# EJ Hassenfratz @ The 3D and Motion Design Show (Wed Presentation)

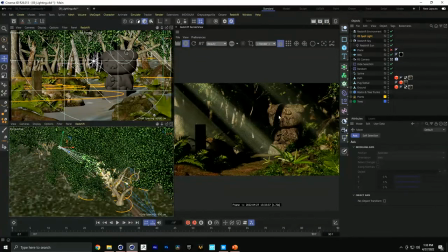So again, like if you imagine the golden ratio arc, we could maybe have that be a little element. So this is looking really nice. And then for this spotlight, I can even bring some color into this as well.
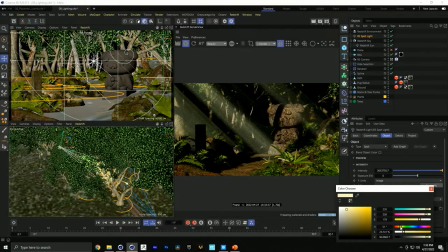So maybe some orange, yellow.
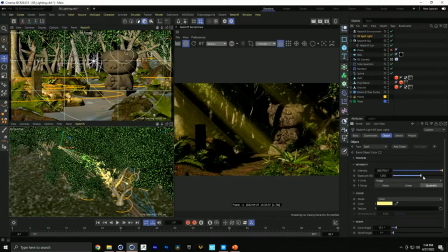And maybe up the intensity here. And if I up the intensity of the light, it's going to change the volume as well.
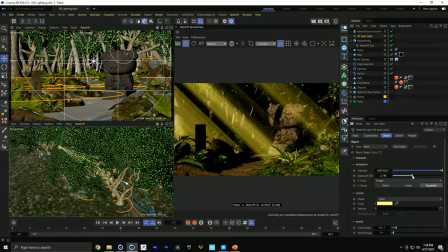That's like super hot, right? So we can go back in this Redshift environment.
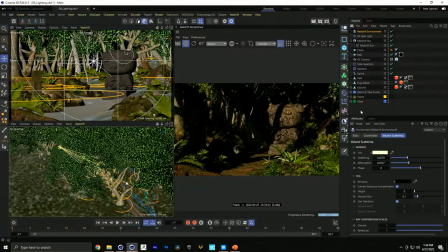The last feature here is this phase. Oops, I think I brought the spotlight down too much. It kind of went away. Some of these values can be very finicky. It could just like just touch the slider, and it could just be way too low of a value here. So let's go in here. And the phase is, if I have this negative,
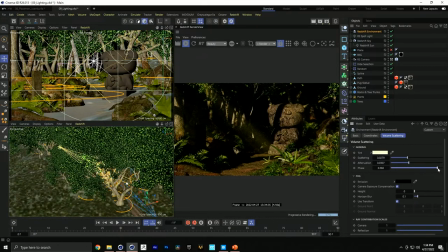it's going to have like more volumetrics away from the camera. And if I do positive, there's going to be more volumetrics like closer to the camera. So it's like this phase kind of shift. Actually, I think I switched that back and forth. Negative is close to the camera. Positive is further away. Usually, I don't touch this very much at all.
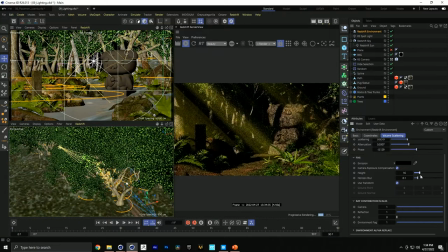But if I go to this fog, you can actually make this like nice hazy fog here. Let's really crank this up. And this is just the height of the fog. So think of if you were in like a swamp or something like that.
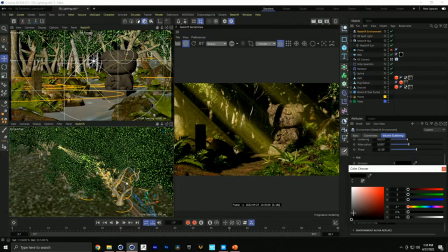And you can even change the emission color from like black to dark green. And actually, let's actually bring this up so you can see this in the scene. So see that like orangish haze? And if you adjust this height, that's how high this little haze will be.
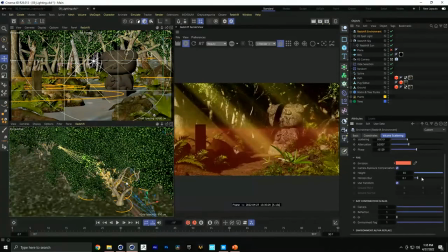So again, you can have this like cool little, we can blur this so it doesn't look so harsh. So you can add this like cool little fog element in here. So again, if you're in like a swamp, you got all that like low level like mist.
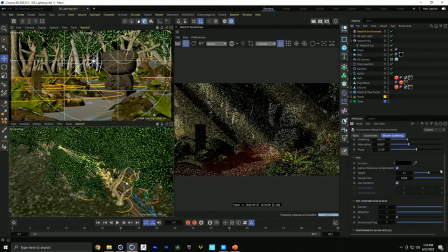So this is really cool way to do something like that. And I'll just reset these back. So what I did is I layered up a bunch of these spotlights here.
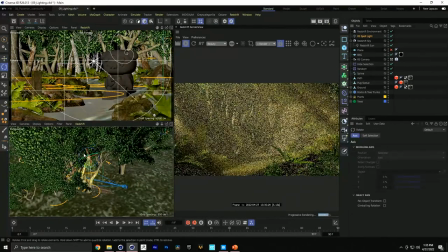So I had like a foreground spotlight that was yellow, whoop, like this.
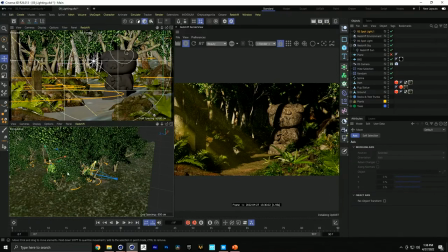And then I duplicated, command click and drag to duplicate this light and just move this back in the scene, maybe make this a little bit bigger to kind of illuminate the background here, because it just looks too dark, too drab. Now that looks like that's getting blasted by the Death Star. So let's bring this down here a little bit. We can change the color to more of an orange.
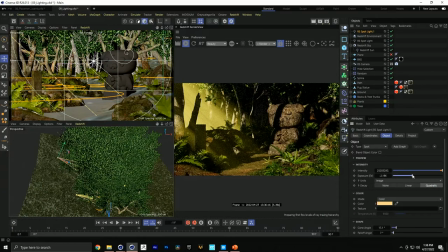But I'm just layering up like the foreground detail, the background detail. And then I will maybe increase the cone angle here. So you just like get these really nice filtered lights back here. I'm going to duplicate this one more time and try to angle this where this is going to hit back here. And it's just such fast feedback that I can really art direct really quickly. Let's really crank this up.
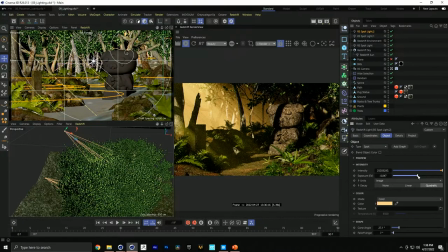Let's see. Yeah, so there is that light back here.
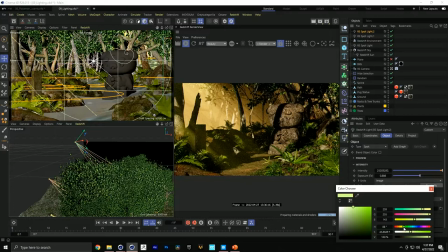And let's change this to like a more lime green to try to get that nice hue from
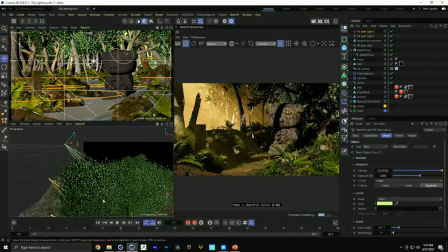that reference image. And let's maybe push this back even more in the scene. So that's a little bit too hot.
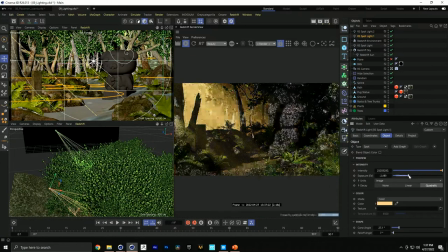But you can see how you can layer in and kind of use lights to even draw the attention as well. So this light back here that has this nice like tinge of green is almost like a backlight for
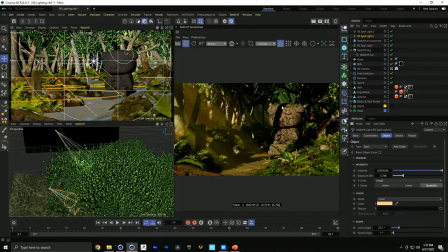this main object right here. So this is looking really cool, really moody. But again, this is looking weird because we got this massive branch in the way.
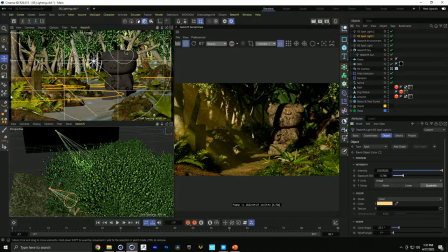So what you could do is find out what tree that is and just move that out of the way using that placement tool, right? But then to add in and fill in all these little details, what I ended up doing was
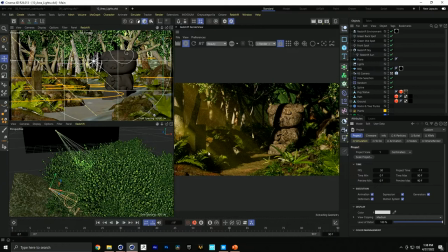I'm going to put this in the oven. It's going to look a lot better. Let's get this updating here.
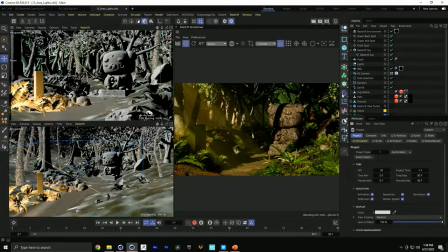So what I did was I had, built in, I got my Redshifts on, casting the main light.
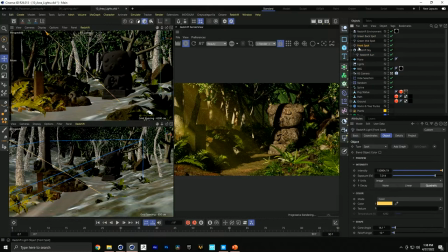Then I added in all those spotlights to bring in all that atmospheric detail.
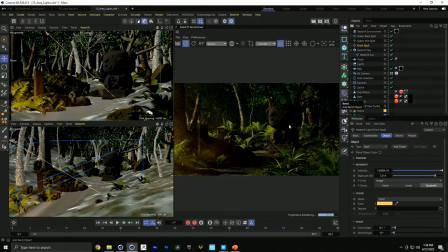And then what I did to fill in the other details, because you see how dark this looks, I just used a bunch of area lights. And everyone's heard of three-point lighting. It's said that you have your fill light, your key light, your rim light.
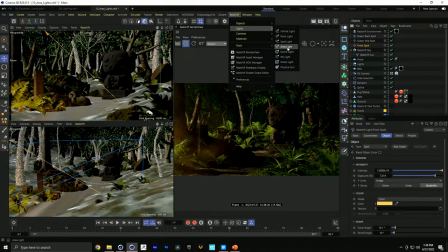They're just ways of using lights, not necessarily that you need to use three lights.
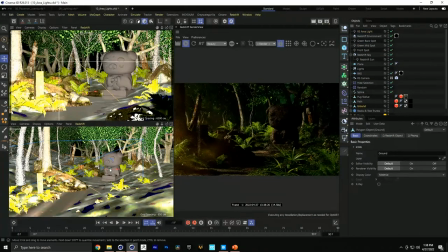They're all about how you can use them, not how many. So let me actually go in here.
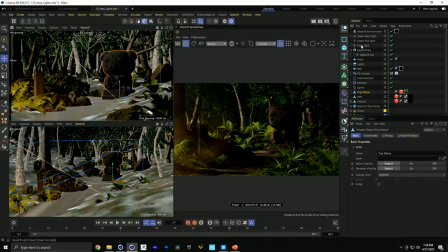I actually want these lights to show up right here. So one shortcut key that you can use to have any object just appear wherever the access center of your selected object is holding down the control or command key.
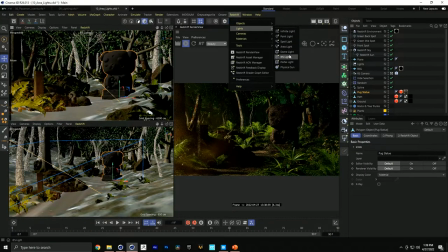And if I go and get a light, area light, that's going to place that area light in the scene.
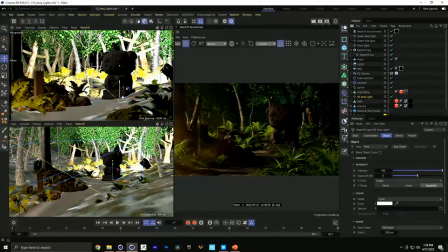And then it's going to place that right where my object access center is. So now I can just move this out.
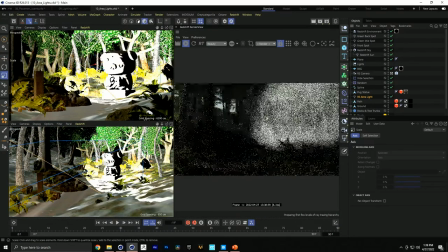And this will be, and you can see this is actually contributing to the volume, and I don't want that.
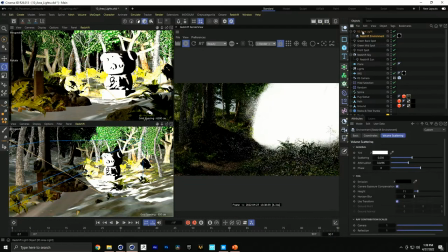So let's go into this area light here and go to the details and bring down the volume. So it's not going to contribute to the fog or the anything at all.
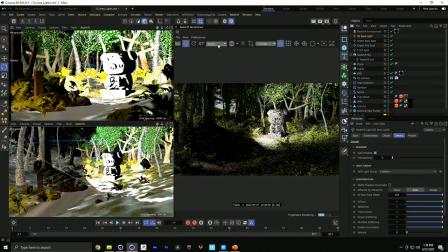So now you can see this is just kind of like blasting here. Let's make sure this is looking through our Redshift camera. And at this point, I can just, you know, shrink this down.
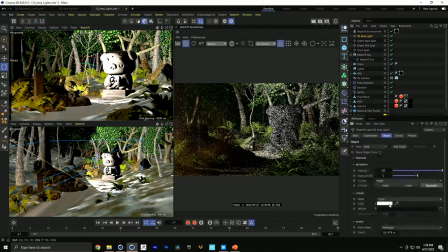Again, add a little bit of color to this light. Maybe a little bit of orange.
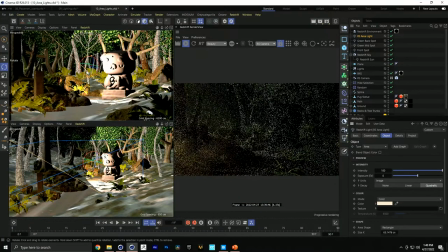So I'm just trying to, like, I'm using these as a bunch of, like, fill lights, basically, to fill in the details.
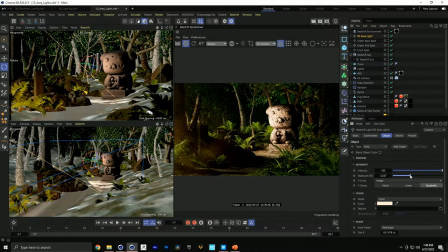And again, you want to know where the source of your light is coming from. So the sunlight, you want this light to be motivated. So you want this light to look like it's also coming from the same angle as the sun. So it looks like it fits in the scene. So that's actually looking really nice. We're kind of getting this detail here. But this side's a little bit dark.
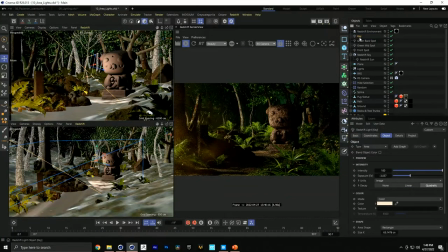So we can rename this as like our key light. We can command click and drag to duplicate this. And this will be our fill to help fill in the darker areas here. So something like this. We'll bring down the intensity.
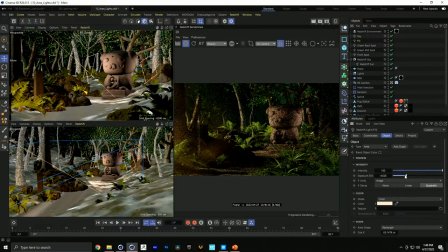So the fill light is usually a lower intensity than the key. And usually it's placed at like a 90 degree angle on the other side. And so that's adding in this nice little detail. The smaller the light, the harsher and sharper the shadows.
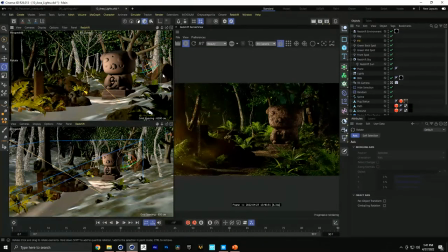So it always helps to know how lights work. So if you want a lot of dramatic lighting, you'll want some like harsher shadows to have that nice contrasty lighting. So something like this, maybe make this a little taller and skinny. And then I can duplicate this fill light yet again.
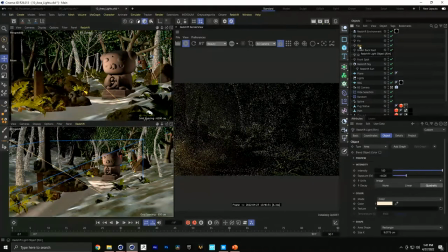And then use this as like a rim light to help us pop that the statue off from the background.
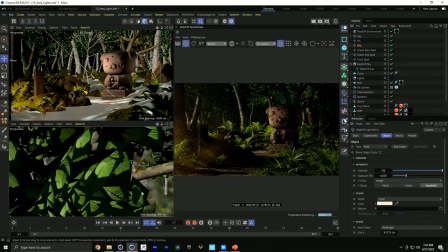So I'll use this other view here.
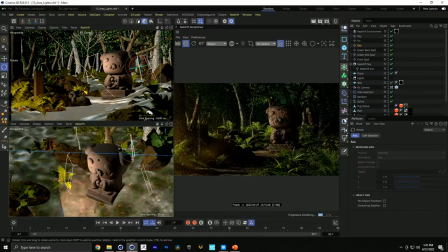It always helps to have like your locked camera view and this other view that you can just move around in. And then for this, since we have this like greenish hue in the background, maybe this rim light, again, we want to have motivated light.
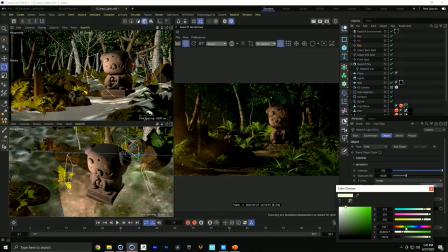So if there's green lighting from here, maybe we have a little bit of green spill or green hue added to this rim light here.